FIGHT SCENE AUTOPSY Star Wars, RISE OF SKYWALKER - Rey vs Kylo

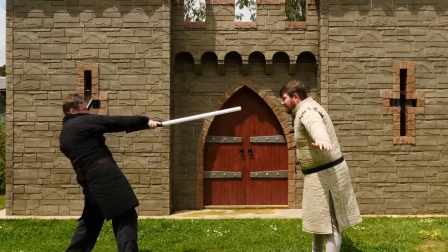8:17 But she's clearly pulling the strike, so it doesn't hit. But if I was choreographing this scene, I would have told Rey, and look, I'm just gonna call them by her character names, to aim for Kylo's shoulder, and therefore if Kylo didn't actually lean back,
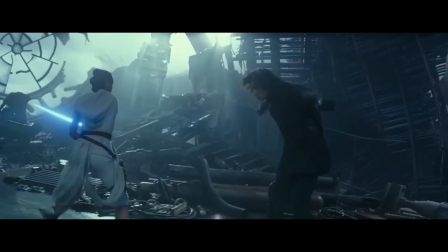8:29 because is he really leaning back? He's reacting after an owl! Look at that!
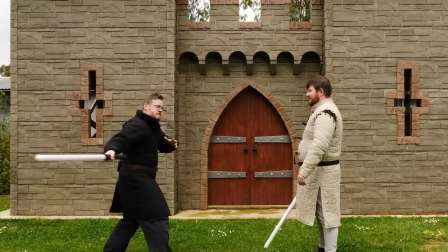8:33 He's pushing his stomach back as if the strike should have been aimed for his guts But it was aimed for your head mate.
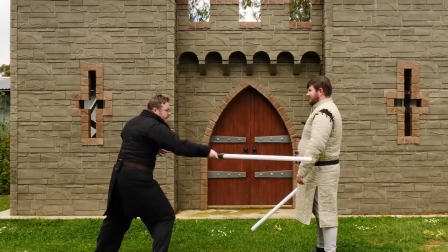8:41 You should have went back with your head So this could have been Rey missing the area that she was supposed to aim for but in any regard Kylo is reacting after
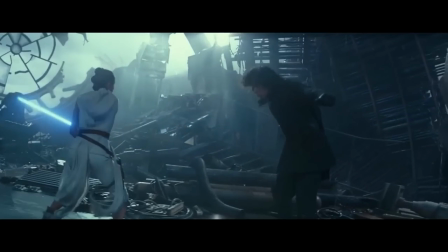8:48 the strike passes So look where the lightsaber is and then he's leaning back Which means the timing is off again if they
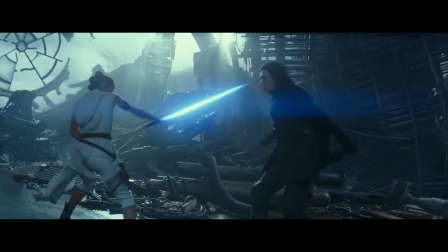8:55 just got ready to aim for the shoulder That means that the timing was off it would have been harmless it But it forces the actors to actually dodge and
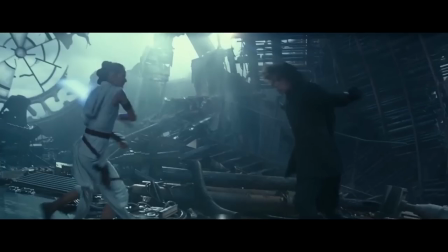9:02 it sells so much better on camera And I've demonstrated the problem with overswingings in other videos When you see your opponent overswinging all you do is disengage your blade and then attack them in their open shoulder Look at Rey's shoulder right here I mean if you just disengage your blade smack and she you could chop off her arm completely
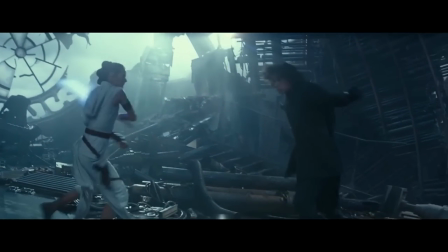9:19 Oh Okay, okay Sometimes I can give spins a pass I've been reconsidering my position on
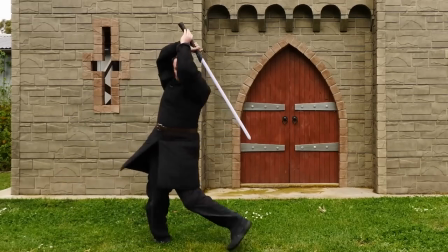9:27 them I'm going to do a whole video on spins if your opponent is far enough away and you have the distance and you want to show off and be an idiot,
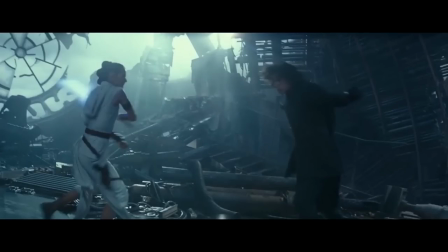9:33 you can actually get away with a spin and Your opponent won't be ready to take advantage of the opening. The opponent has to be particularly ready to do it So people have done spins and rolls in actual combat In actual fact,
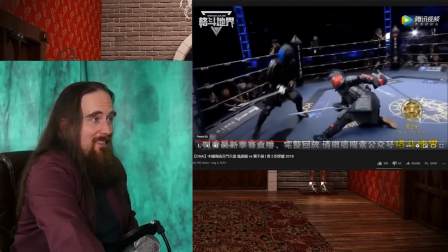9:44 Skalagram has a good video showing the kind of like the demon Dark Souls role
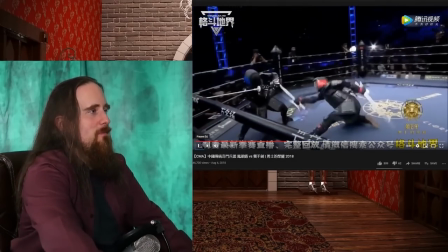9:49 Executed in an actual sword fighting match It can be done and I've even shown certain ways it
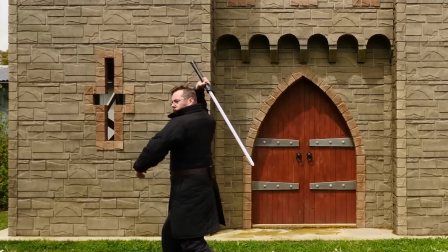9:54 can be done by keeping your guard up in other fights in autopsy videos And so if you did a strike and then continue the momentum,
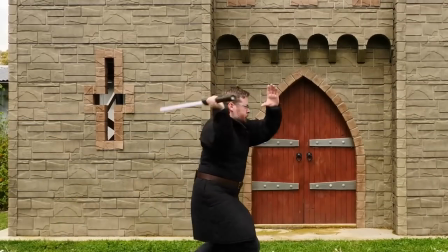9:59 just spin around instead of trying to stop the momentum of the strike and then reverse the actual direction and strike back and just go with it and spin around, you might be able to pull it off and it might not look as bad. But Rey here isn't doing a strike.
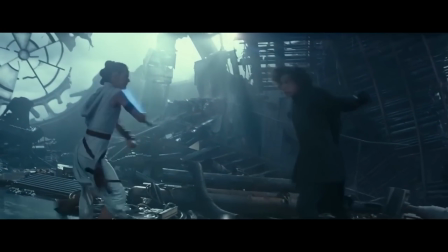10:14 She's literally, see that? Let's go back. Okay. She brings the sword. If she actually extended it into strike and forced Kylo to move further back, that might have given her enough space to then complete a spin and then come in for another strike.
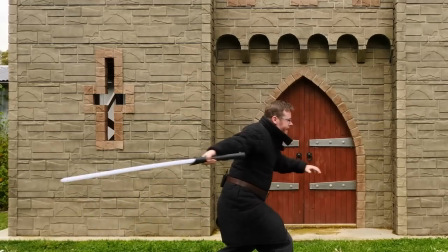10:27 It would have been a double strike. Strike, spin, and then straight into a strike using the same momentum, direction, and motion.
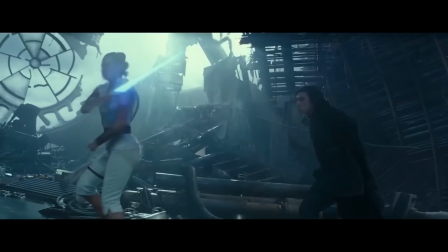10:34 But she isn't striking here. She's just like, oh, look, I'm moving in front, spinning around. And by doing that, she's not offending Kylo here.
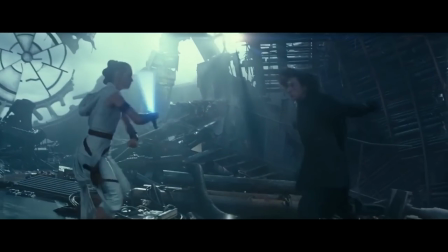10:42 And so Kylo doesn't, why is he moving back? He's like, were you going to attack? I don't know. but it's jumping back like it was supposed to be a strike, and maybe it was supposed to be a strike, and they missed the choreography. But he doesn't have his lightsaber out either, so maybe he's just fully on the defensive. But this spin, because of the setup, it looks pretty dumb.
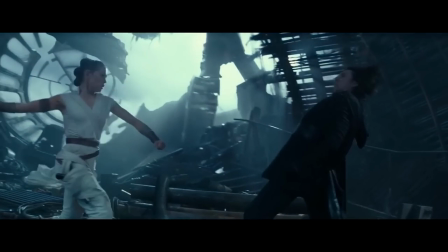10:58 Okay, big wide strike, overswing again, she's completely open, and so would this have landed?
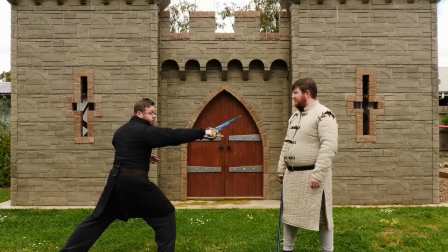11:03 No. Again, if they just aim for the shoulder, they could have tightened the choreography,
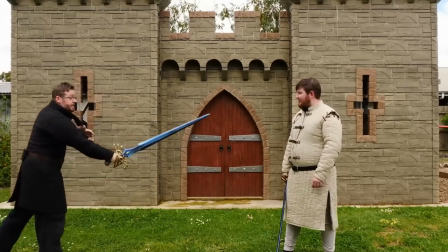11:08 made it much closer, and actually show Kylo needing to dodge, otherwise he would have been struck.
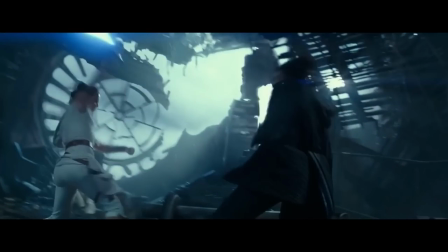11:13 And so overswing, and then she's coming down for a strike, uh, not aiming for anyone again.
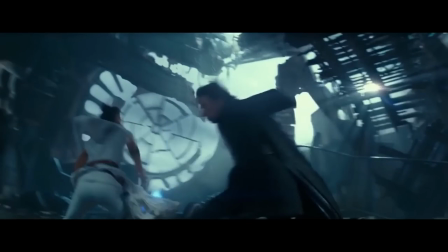11:21 Oh gosh, every single move so far has been bad. Like, not even just passable or acceptable, we haven't even reached the realms of good, and I don't think we'll ever reach the realms of, hey, that was a nice move. I don't even think we'll get to just acceptable, and everything is awful so far. and so they cut to a different and what are you aiming
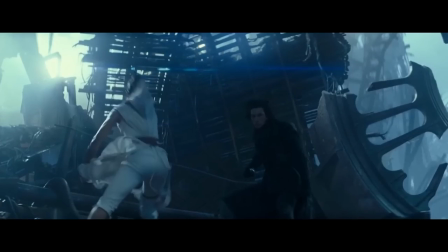11:43 for right there's no one there like you're